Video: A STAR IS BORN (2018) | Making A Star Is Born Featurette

The idea to shoot subjectively came out of a Metallica concert, and I was behind the drum kit at Yankee Stadium,
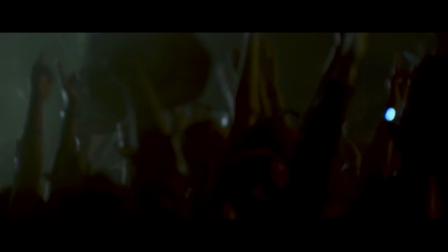(19:51)
and I could see the sweat on the back of Lars Ulrich's neck while at the same time getting the scope of the crowd, and that was the first time I thought, well, this composition in a film would be incredible because as a viewer, I would feel like I'm actually there with the artist and also feeling the breathtaking
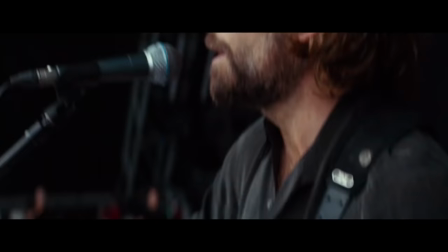(20:07)
experience that it must be to be on stage in front of that many people.
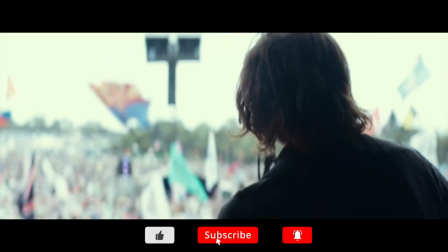(20:12) Maybe it's time to let the old ways die.
Then it's all about composition and camera movement.
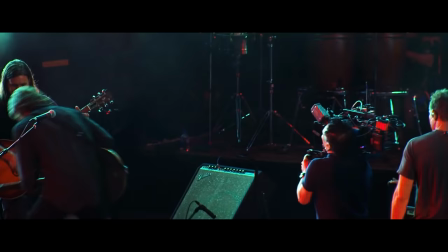(20:20)
Those function as emotional ties to wherever each character is.
Jack's covered with Handel.
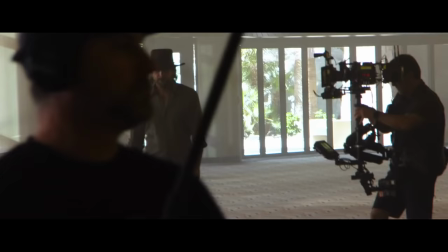(20:25)
Through his descent and her ascent, the camera starts to get smoother,
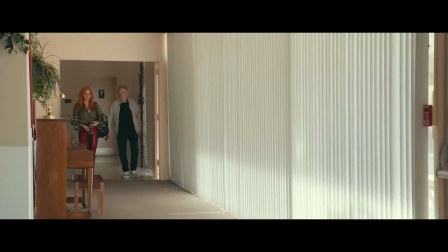(20:31)
the lens gets sharper, and the colors shift from a subjective perspective of Jack to something a little cleaner and eventually to more the white light of sobriety for Ali. A lot of times in the movie, the camera goes right to any time that's tactile in the beginning.
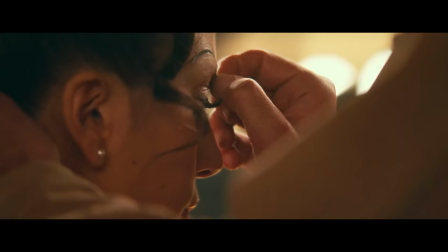(20:47)
You know, when he's wrapping the thing, when she touches his ear, when he takes the thing off of her eyebrow,
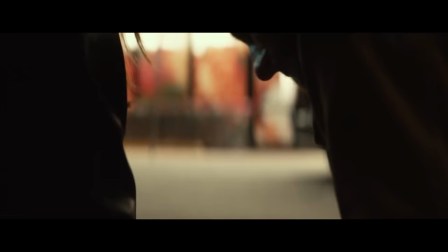(20:52)
when their hands part, because you always remember the first touch of somebody.
Oh, maybe it's time to let the old ways down.
Thinking about these two characters, you know, how do they walk through life, that then informed how I was going to shoot both of them. And Jackson, to me, is somebody who has lived an internal life.
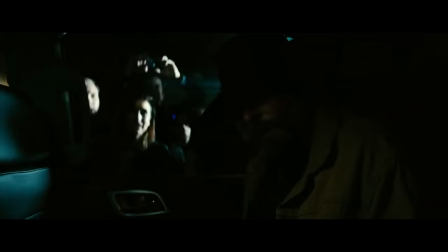(21:13)
Being famous, he's being looked at all the time, so he's kind of avoiding it.
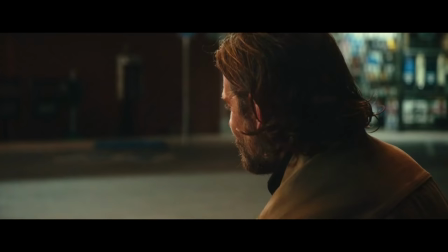(21:19)
So we're often shooting the back of his neck or profile. As he comes to terms with his life and his past and the trauma that he had as a child, the camera slowly leaves him nowhere else to go.
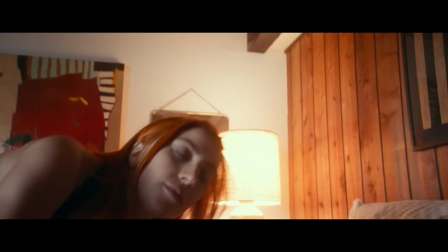(21:30)
So by the end of the movie, when he's on the bed and he's decided whatever he's decided, The camera is right on his face.
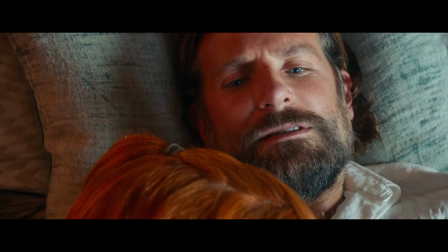(21:38)
And there's no more hiding.
I have some good news. Yeah.
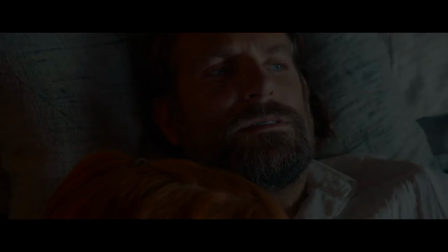(21:43) Mm-hmm. I'm not going to go to Europe.
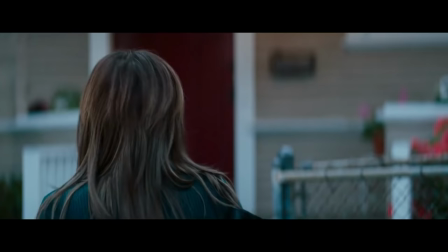(21:48)
Ally isn't even aware of her power. And so the camera's always looking at her right full on. One of my favorite compositions is the beginning of the movie where she doesn't even know that she's being watched.
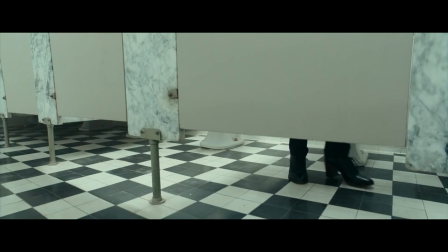(21:58)
But the movie is slowly saying, no, no, no, we see it even if you don't. And then she hangs up the phone.
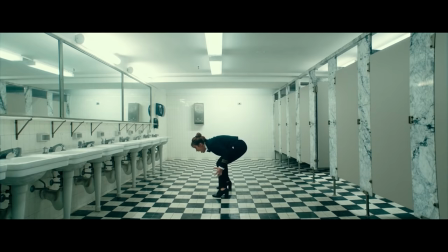(22:03)
She walks out to look in the mirror. All of a sudden, the bathroom is a stage. And the movie is telling you that she's the star.
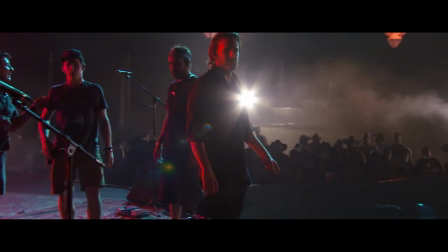I will never forget, for as long as I live, you coming and being like, I know what the beginning of the movie is now. As we're shooting the film, we were trying desperately to jump on live stages. Stagecoats was occurring, and Willie Nelson and Jamie Johnson were kind enough to let us go on. We were just poised and ready to go, waiting and waiting and waiting. And we find out we have ten minutes.
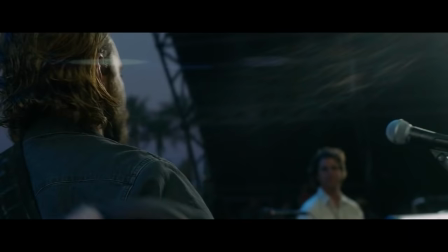(22:36)
I had just written this song, Black Eyes, I think like a week earlier, and I thought, God, this really feels like a beginning of a movie.
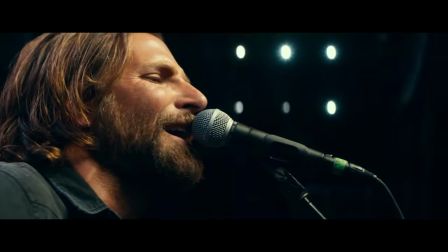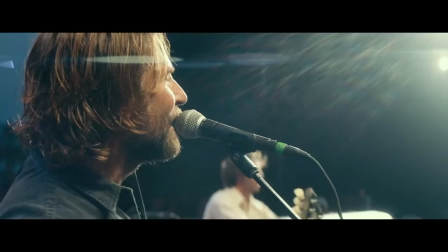Yeah, that's it. That's kind of me as a filmmaker in this moment. That's Jackson. It was checking a lot of boxes that I thought were cool.
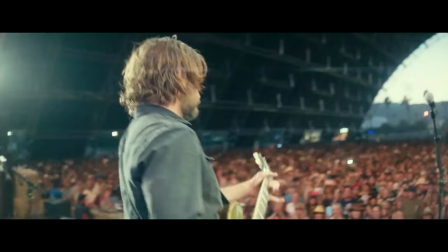(23:03)
But once we shot it, I thought, I don't know how I could have a better, a more powerful opening than this.
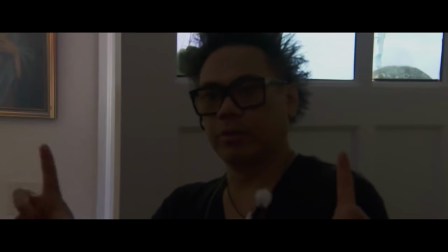(23:09)
As a filmmaker, he could pivot to moment to moment, and as a crew, we had to do the same thing.
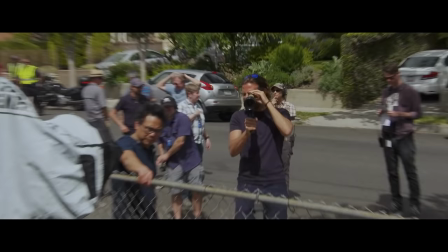(23:15)
Rather than the piece of paper that tells you what you're shooting, it's like, let's be open to the beautiful things that might happen in between, and we would do that time and time again.
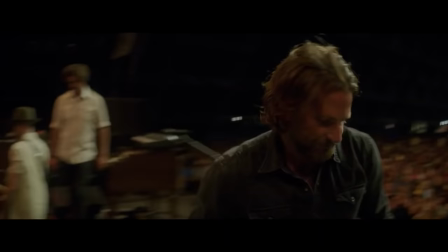(23:24) Thank you! Thank you so much!
Chris Christofferson, as luck would have it, happened to be playing Glastonbury that summer. I asked his wife, do you think that we could hop on stage right before Chris goes on? She said, of course, anything you want.
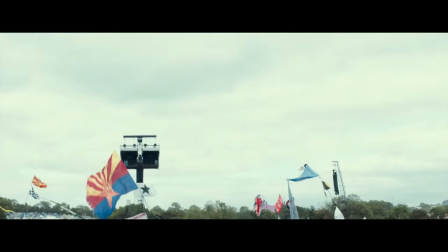(23:38)
We had four minutes then. Those flags, the hill that goes up, the pyramid stage, it's very iconic.
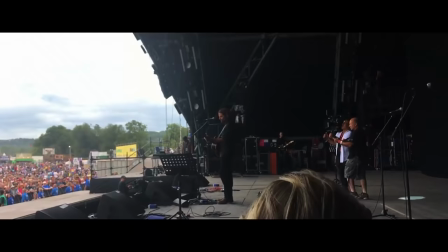(23:45)
I thought, well, there's no way I can make a music movie that has any authenticity if Glastonbury isn't a part of it.
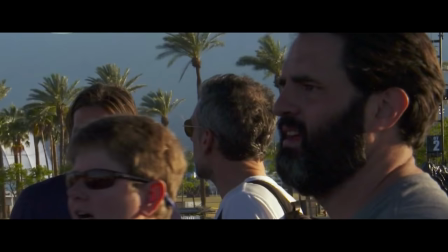(23:51)
It was just me, Matty Labateek, and Steve Morrow, the sound guy.